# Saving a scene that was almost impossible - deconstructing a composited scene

Hey everyone. I just wanted to show you something I recently worked on. This is a reenactment clip from a documentary I recently produced about my mom. Now, I've done some reenactment shooting before for my productions, but never, never on this scale. And to make matters worse, I had only two days to shoot this in 10 different locations with sets, with a wardrobe, and I also had to deal with my actors or working around my actors' schedules. Anyway, in this part of the story, my mom and her cousin ran away from home when my mom was only 15 years old. This was in 1943. They hitchhiked from Salt Lake City and they made their way through Nevada, through California, eventually ending up down in San Diego, leading up to this important scene. My mom's cousin wanted to stop and take it easy and settle down and have some fun. But my mom was still very scared and wanted to keep moving. Her cousin, who had always followed her every other time that they disagreed, decided to stay put and they split up, leaving my mom all alone in San Diego. Here's the clip in its entirety with just the music though.
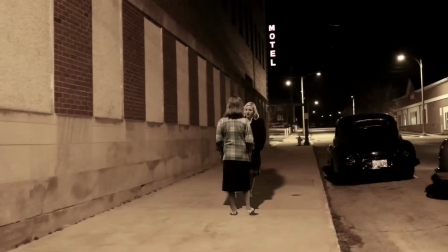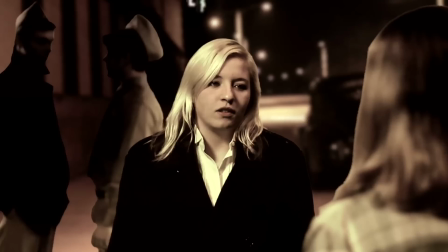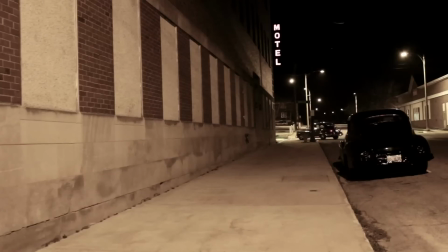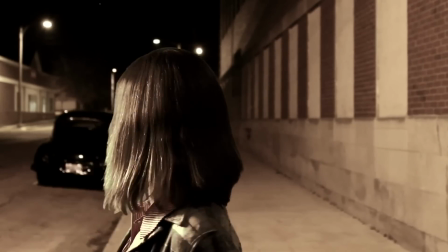There were several challenges in producing the reenactment scenes for this documentary. You know, chief among them was that the young woman who portrayed my mom, this is also her granddaughter and my niece, she lives in Arizona. And I live in northwestern Illinois. This scene takes place in San Diego where it rarely ever snows. Now, I wouldn't have access to her or any of the other actresses until January, where Illinois is usually covered with snow. And I also wanted to use some of the classic cars that are of that era. but as many of you may or may not know most of the guys that own these vehicles do not try them in the winter so i knew right off that i was going to have to split up the elements of the scene and shoot the backdrops with the cars early before the weather got bad and then shoot the acting talent in january in front of a green screen and then composite the two later.
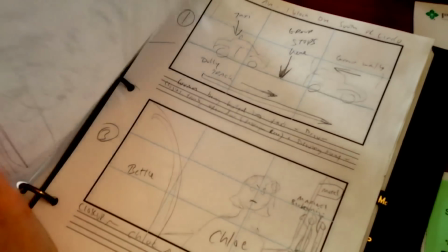188s
In order to make this work, I storyboarded this scene roughly detailing each shot angle I wanted so I could do this right.
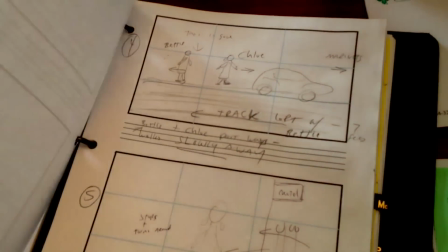195s
I then shot the cars and background shots and saved them for later.
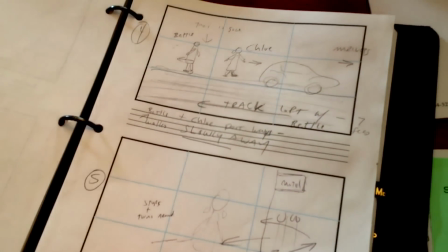200s
I actually did this process for several different scenes but this particular shot took the most work. Here is just the backdrops with the car shots. Now this has no color grading or editing other than just cutting to match the scene.
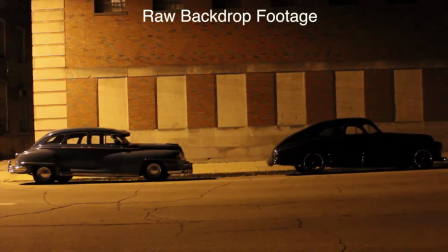216s
Now this may or may not pass for San Diego in the 1940s,
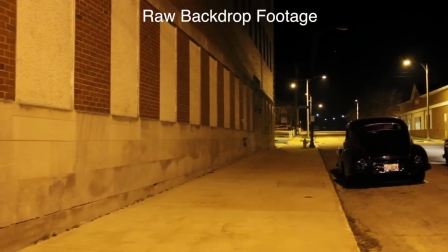220s
but I thought that nearly every other large city that I've been in has an old section of town with mostly brick as the basis for their buildings,
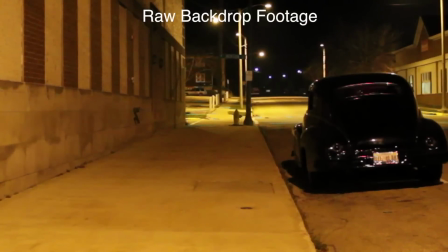226s
so I thought that this just might be safe using this location, which is kind of nondescript.
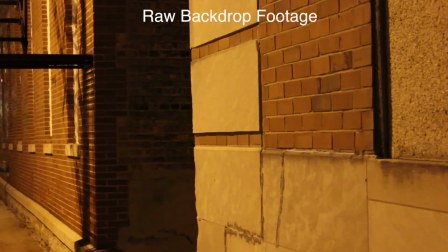231s
It's located in downtown Freeport, Illinois. Now I had to plan out the backdrop so that they would be placed behind the talent and pass for a city scene.
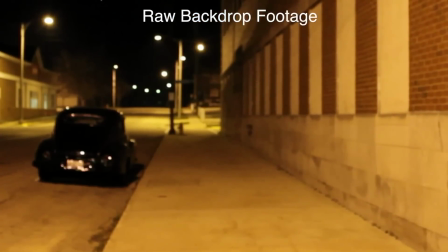241s
I ran out of usable shots, and so I had to reuse this parked car scene, I flipped it over and used it over again.